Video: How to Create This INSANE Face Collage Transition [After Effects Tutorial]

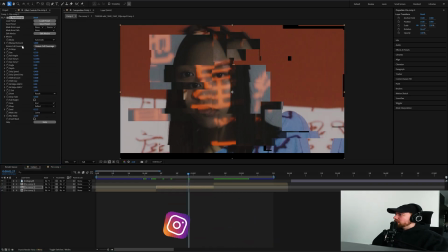485s
And then let's add on parallax strips, and we can bring down the end strips to maybe something like that, to 12.
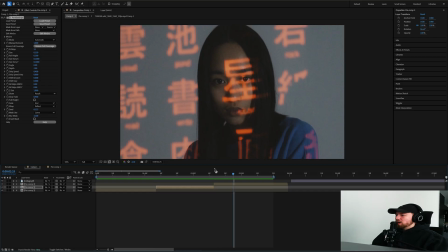494s
And then that's really just gonna add some more boxes that are gonna, you know, and you can do a bunch of different stuff with this.
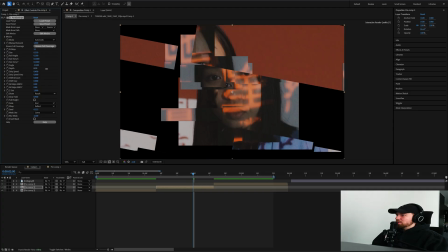502s
You can change the angle, you can change the depth. Actually, that's pretty cool, I'm not gonna lie.
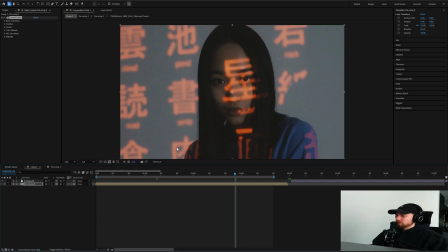507s
Let's do that. This is a pretty, you know, this is a good color grade. There's nothing wrong with it here, but I like to make it look harsh and a little bit ugly, you know what I mean?
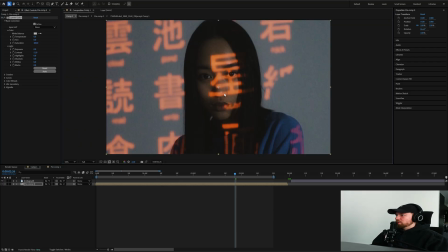516s
I just like to bring some of those darker colors out more, make them a little bit more prominent. So let's just kind of leave it like that.
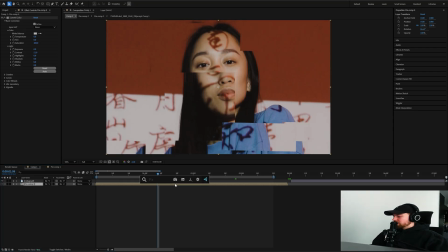523s
Another thing you could do is you could add on like a CRT preset. I'm going to go ahead and add on one of my CRT presets. So I'll do Control Alt Y and then add on CRT basic. And then, you know, kind of right before it pops up, we can add it like right about there.
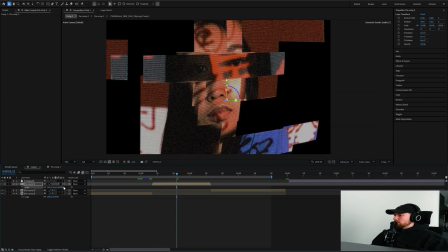539s
So I can just split the layer and then right there. And then, so yeah, this is with the CRT preset applied.
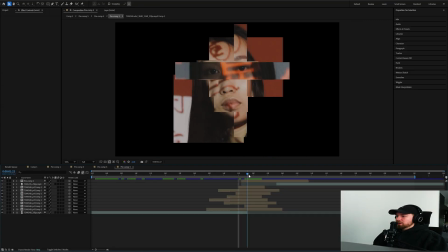546s
Actually, one thing I forgot to do, I'm going to go back in here and I want to actually apply
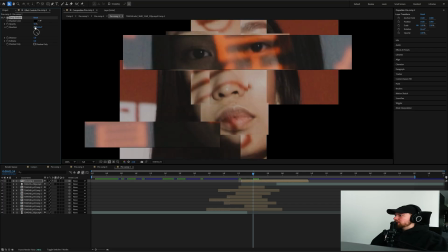551s
drop shadow to all of these so we can increase the opacity, increase the distance a little bit, and then just increase the softness. Maybe bring down the distance again a little bit, bring up the softness, bring down the opacity.
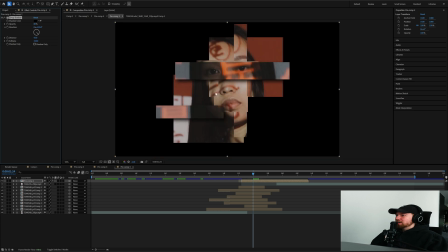566s
So it's going to look like this before and this after. It's just going to add a little bit of depth, a little bit of like 3D feel to it. And then we can just literally apply this to, you don't have to do it to every layer, but I think it would definitely look good.
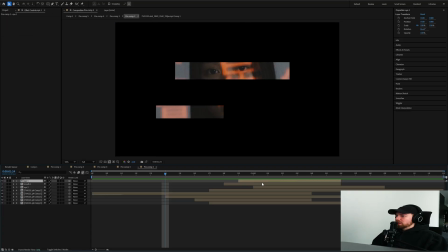584s
So I'm gonna do it to every layer and then do it in here too,
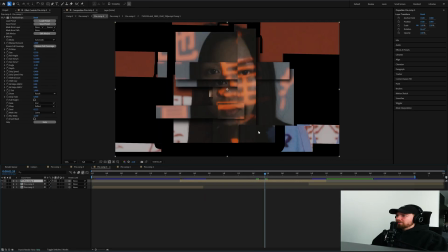590s
so that, you know, like, I feel like that definitely adds a lot of character to this. Character, oh my gosh. What is this fucking film study? Yeah, by the way, the CRT preset is customizable.
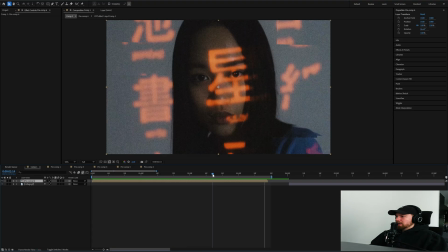603s
I didn't do anything to it. This is just what it looks like here on the adjustment layer. But I kind of, it looks a little bit too abrupt going from here to there.
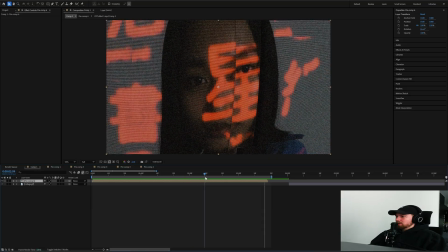610s
I mean, it looks good, but you know, I kind of want to add like a little bit of a glitch right there.
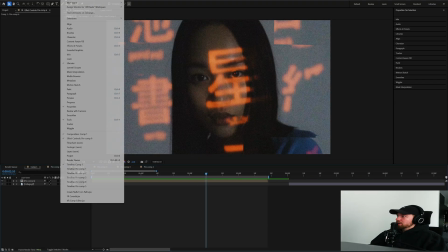615s
So this is not sponsored. I'm going to go up and grab one of my extensions.
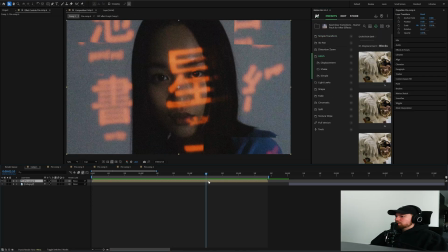620s
This is Motion Bro. And I'm just going to grab one of these glitch presets and I'm just going to apply this one right there.
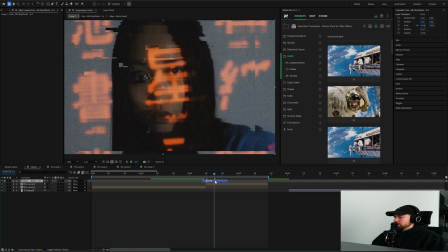627s
And then you guys can trim this however you guys want. The peak is obviously where the peak of the effect happens right there.
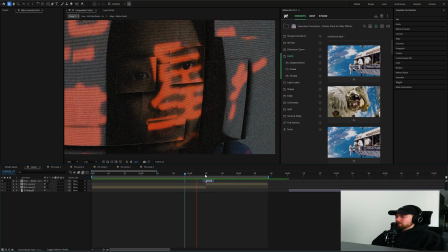634s
It's labeled. And that just adds like a nice little glitch like that that I like.
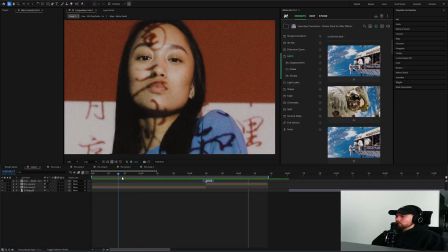639s
Just makes it a little bit more smooth in my opinion. So I'm not going to do it over here.
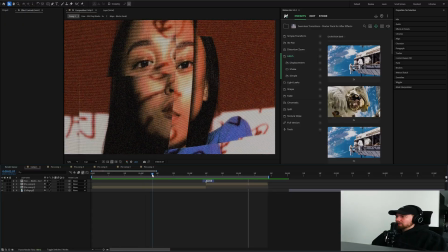644s
I think it looks really good going from this to that. I think it looks awesome. And then I'm going to go... Yeah, so yeah. If you guys enjoy this type of content, I'm dropping content every single day for this month. I'm very excited. And if you guys want to save time while editing, make sure to check out my website. I've spent the last 2 years making the best products that I can for y'all. And also, I've got some new stuff coming out very, very soon. Might drop even like today or tomorrow. I don't know, but the best products I've made so far. So I'm very excited to announce that. But yeah, man, I appreciate y'all boys, man. Peace out, man. J-Mo, you made this?